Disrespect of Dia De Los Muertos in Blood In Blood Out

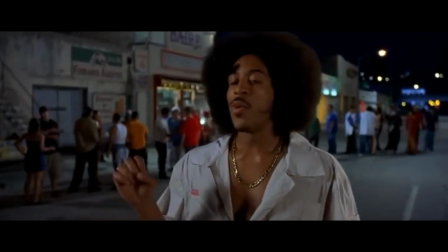7:04 Let's see a second example.
Wait a second. Why don't I just find y'all a fourth and we settle this on the streets, huh?
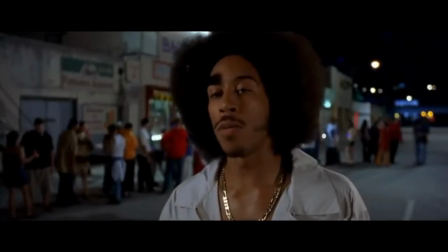7:11 Bring him on. Anybody I want. Tráelo. No matter who it is.
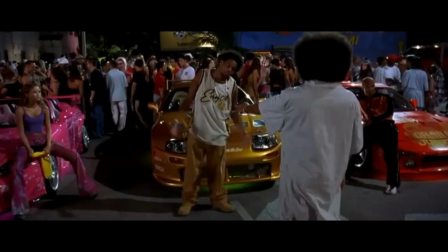7:16 Yeah.
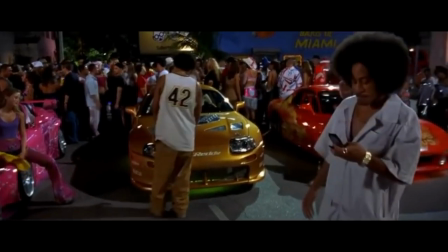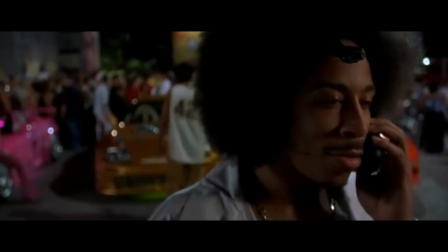7:24 Yeah, man. You want to race tonight?
Let's imagine a world where Paco, our Latino Hispanic protagonist, is living in Florida.
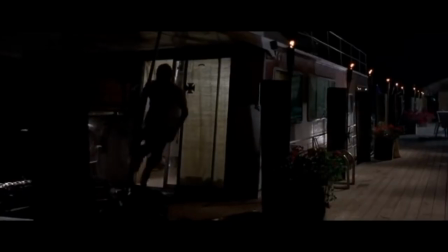7:32 He's a super fast driver. He gets called into a last minute race on Dia de los Muertos.
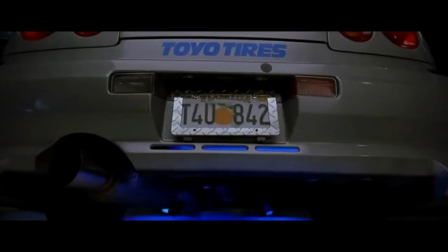7:39 We then show a crosscut scene. Scene A is of him driving to get to his race.
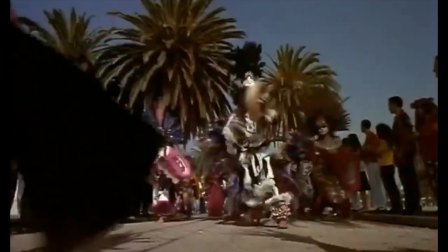7:45 Scene B is footage of Dia de los Muertos. We see Aztec dancers dancing.
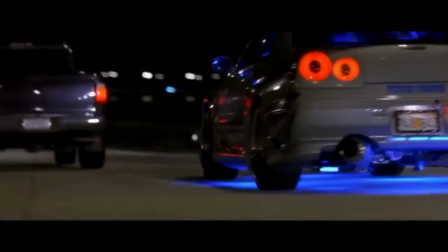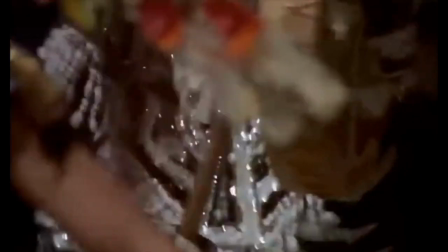7:59 The resulting relationship between A and B conveys a message of adrenaline,
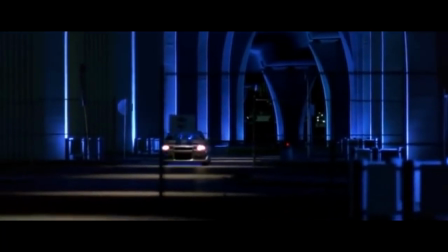8:04 excitement, and potential early death due to high-speed driving.
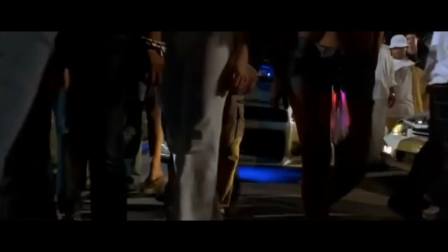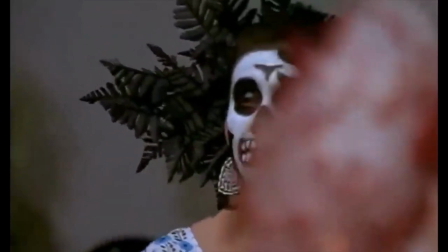8:16 In conclusion, in Blood In, Blood Out,
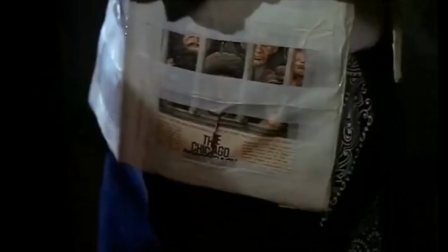8:18 Taylor used a crosscut to mix a rich tradition like Dia de los Muertos to tell a story of assassination,
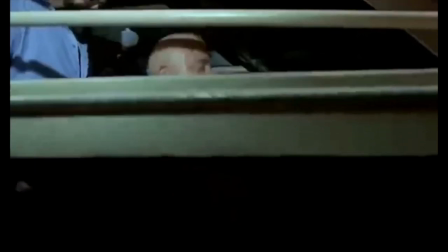8:26 double-crossing in prison. He damaged real culture, and worst of all, we loved him for it.
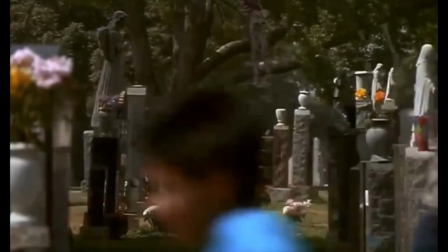8:37 Although my examples may seem ridiculous,
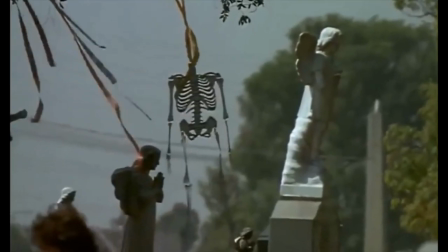8:40 it is only to prove that you can create a cross-cut sequence that incorporates a rich tradition like Dia de los Muertos.
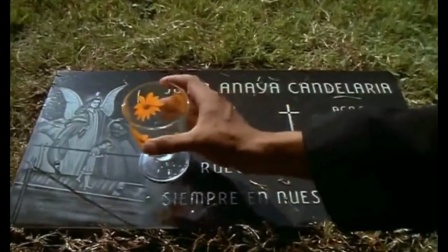8:48 My question is, why did Taylor decide to choose a prison assassination double-crossing sequence and mix it with Dia de los Muertos?
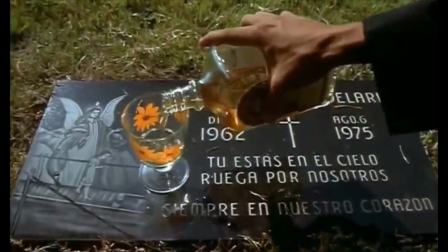8:56 And why do we love him for that? Well, I don't know whether you guys disagree or agree.
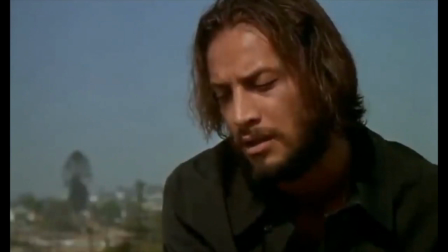9:02 Let me know in the comment section below.